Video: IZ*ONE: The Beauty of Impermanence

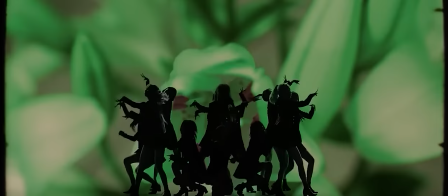[46:00]
There's another choreo shot inside a slightly enclosed pillar-esque structure in a lighter tone, which allows the members' black outfits to stand out nicely.
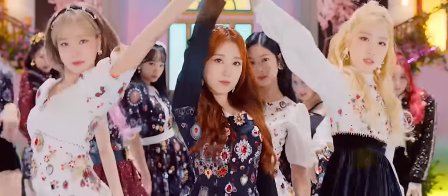[46:08]
It's also another simple polygon set, similar to the ones we've seen in Fiesta and Secret Story of the Swan.
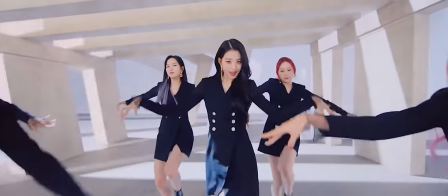[46:14]
I know it's odd to refer to some of these sets as simple polygon sets,
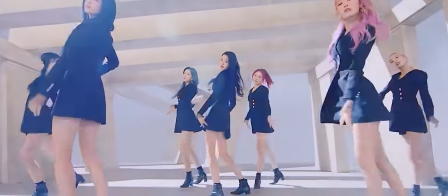[46:18]
but that's quite literally what they are, basic structures created out of basic shapes.
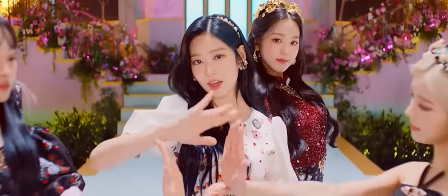[46:23]
The example here is quite bare bones compared to the others, but the ones in Fiesta and Secret Story of the Swan use similar approaches.
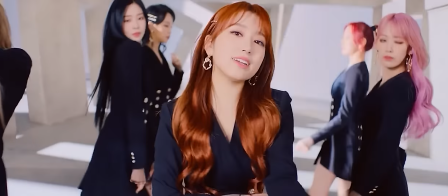[46:30]
I imagine this was done in order to allow the members to stand out amongst the background without making the MV feel too plain.
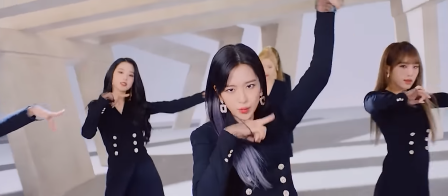[46:37]
It gives the viewer something to look at while not being overloaded with objects or on-screen effects.
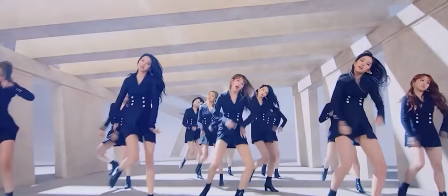[46:42]
This MV finally made me realize IZONE's music videos don't really have an interconnected plot or even internalized story.
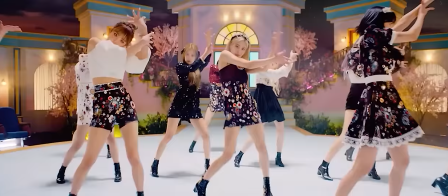[46:50]
Do they all share concepts? Most definitely, but all of their Korean title tracks are essentially simple yet effective sets,
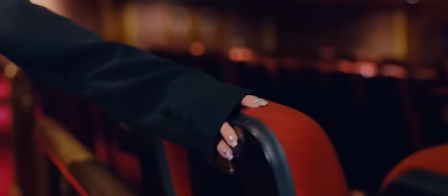[46:57]
individual B-roll with objects to match an aesthetic, and really nothing more than that.
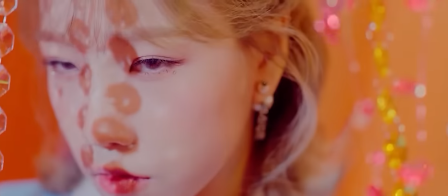[47:02]
There are some pretty simple thematics throughout Secret Story of the Swan and Panorama,
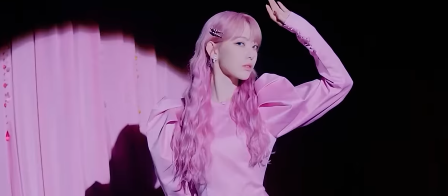[47:06]
and some shots intertwine with one another, but there is not a real story to be found here.
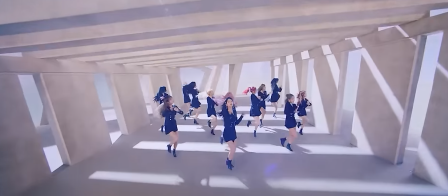[47:12]
Maybe the team behind the MVs didn't want to create a drawn-out story as IZONE was a temporary group.
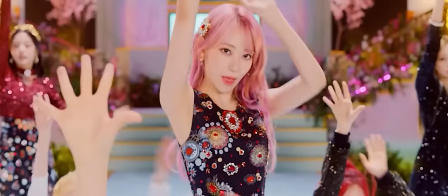[47:18]
I could speculate, but the decision was made. It doesn't make the MVs feel any more forgettable than an MV with a story.
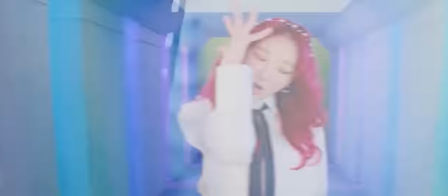[47:24]
It was just an observation I wanted to point out.
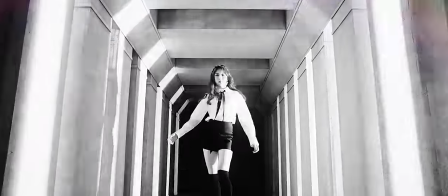[47:26]
Again, I've been blabbering for like 40 minutes about these music videos, so trust me when I say I still like them, even if they don't have some like really intense story behind them.
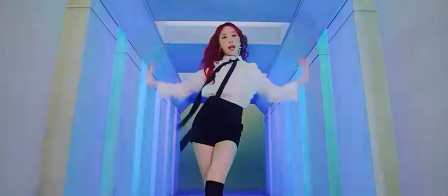[47:35]
There's also sort of this kaleidoscope theme with some of the individual shots.
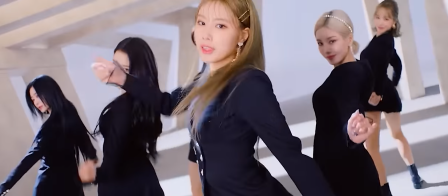[47:39]
Really feels like filler here to keep the MV going, but it's something they hadn't used previously, and I couldn't tell you why they just randomly started using it here.
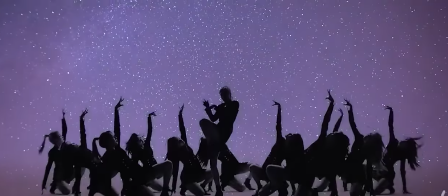[47:47]
You figure they'd also use this in like Violeta as well.
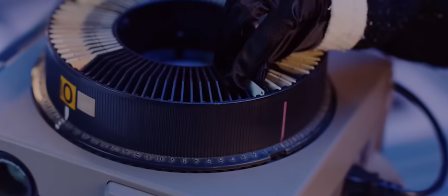[47:49]
I guess some kaleidoscopes can be viewed similar to a lens, so maybe that's why they used it here, and the entire theme of this music video is cameras and lenses. Now that I say that out loud, that's probably the reason why it's in the music video.
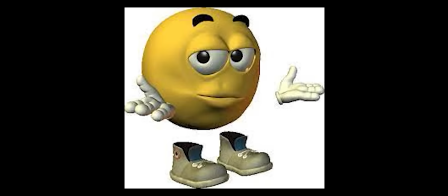[48:02]
You know, I have this script, but I just think of stuff, like, halfway through. I'll be like, oh shit, that's why that's there. You know? Sometimes when you write a script, you don't find it all out. I'm just going where the wind takes me here.
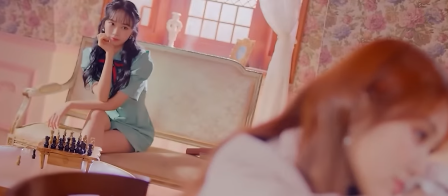[48:15]
My favorite shot in the whole music video is this one very brief section of Sakura's B-roll,
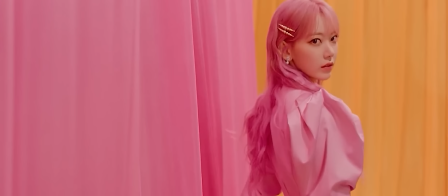[48:19]
where she has pink and yellow curtains, the pink matching both her hair color and the dress she's wearing, and typically that would be too much pink. Sometimes if you use too much of one color, it makes a shot really overbearing.
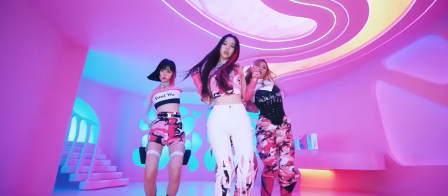[48:30]
I complained a little bit about this when talking about aespa's Savage music video and their comeback ranking.
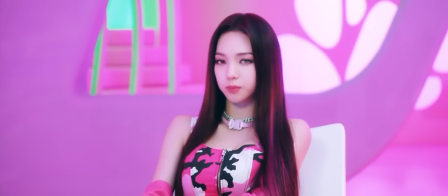[48:36]
There's one shot where, ironically enough, there's just a shit ton of pink and it's not balanced out well at all.
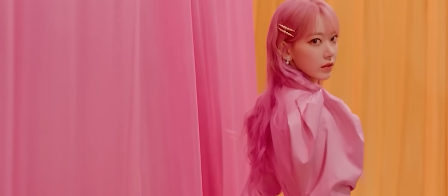[48:41]
But here, Sakura is intentionally framed to be standing in front of the yellow, which ends up balancing out the whole shot, and it actually looks really pretty.
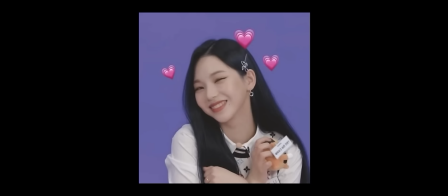[48:49]
Also, I feel like there's going to be some keyboard warriors after me saying that. That's not a dig on aespa. I love aespa. It's just an example of previously observed phenomenon in K-pop music videos in the past.
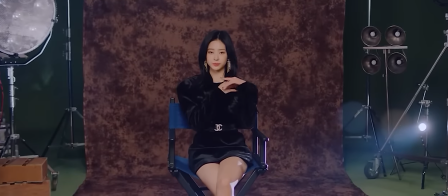[48:59]
Please do not go at me in the comments about that. The clear motif throughout the entire video is the camera, utilizing various composition styles and different Polaroids.
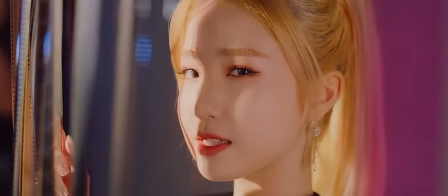[49:08]
At one point, Hitomi even hides behind strips of film.
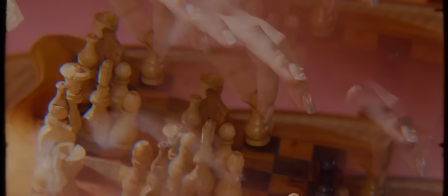[49:12]
Panorama signifies IZONE capturing their time as a group, internalizing their legacy as a group.
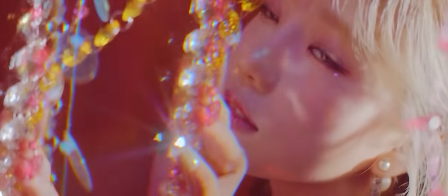[49:19]
The instrumentation establishes izone's pattern. We see the return of shallow horns, delayed drops, and bouncy synthetic melodies.
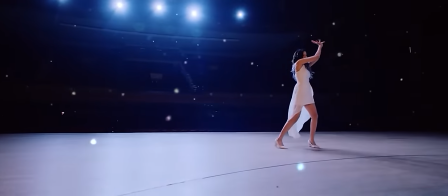[49:26]
Added is this sleek violin, which can notably be heard leading into Yena's section.
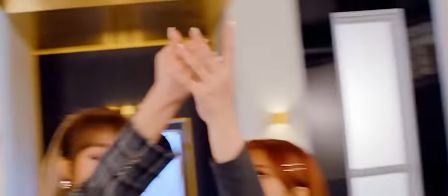[49:35]
The horns here are much quieter compared to Fiesta and Secret Story of the Swan, and they're also much less brassy than the horns used in the previous two.
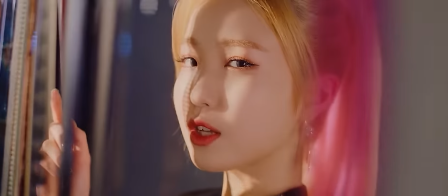[49:43]
They end up taking more of a backseat to the dance-heavy bass, which I really like because three straight izone songs with overpowering horns would have been a little too much for me.
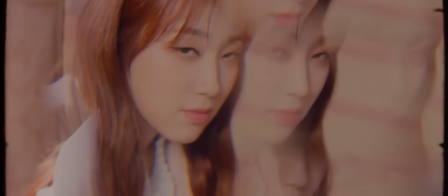[49:52]
Fiesta's horn is much lighter to the point where I'm pretty sure you can consider it more of a trumpet than a traditional horn.
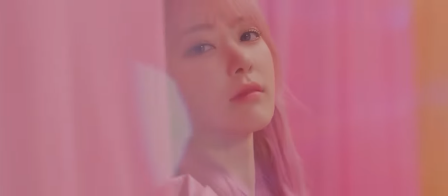[49:57]
A lot of different websites say they're squeakier horns. They could be, but they sound more like trumpets to me.
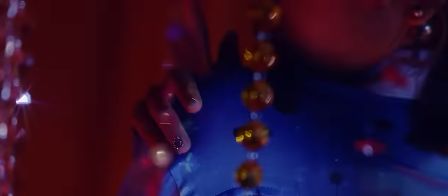[50:02]
Maybe I'm wrong about that. Anyway, back on topic.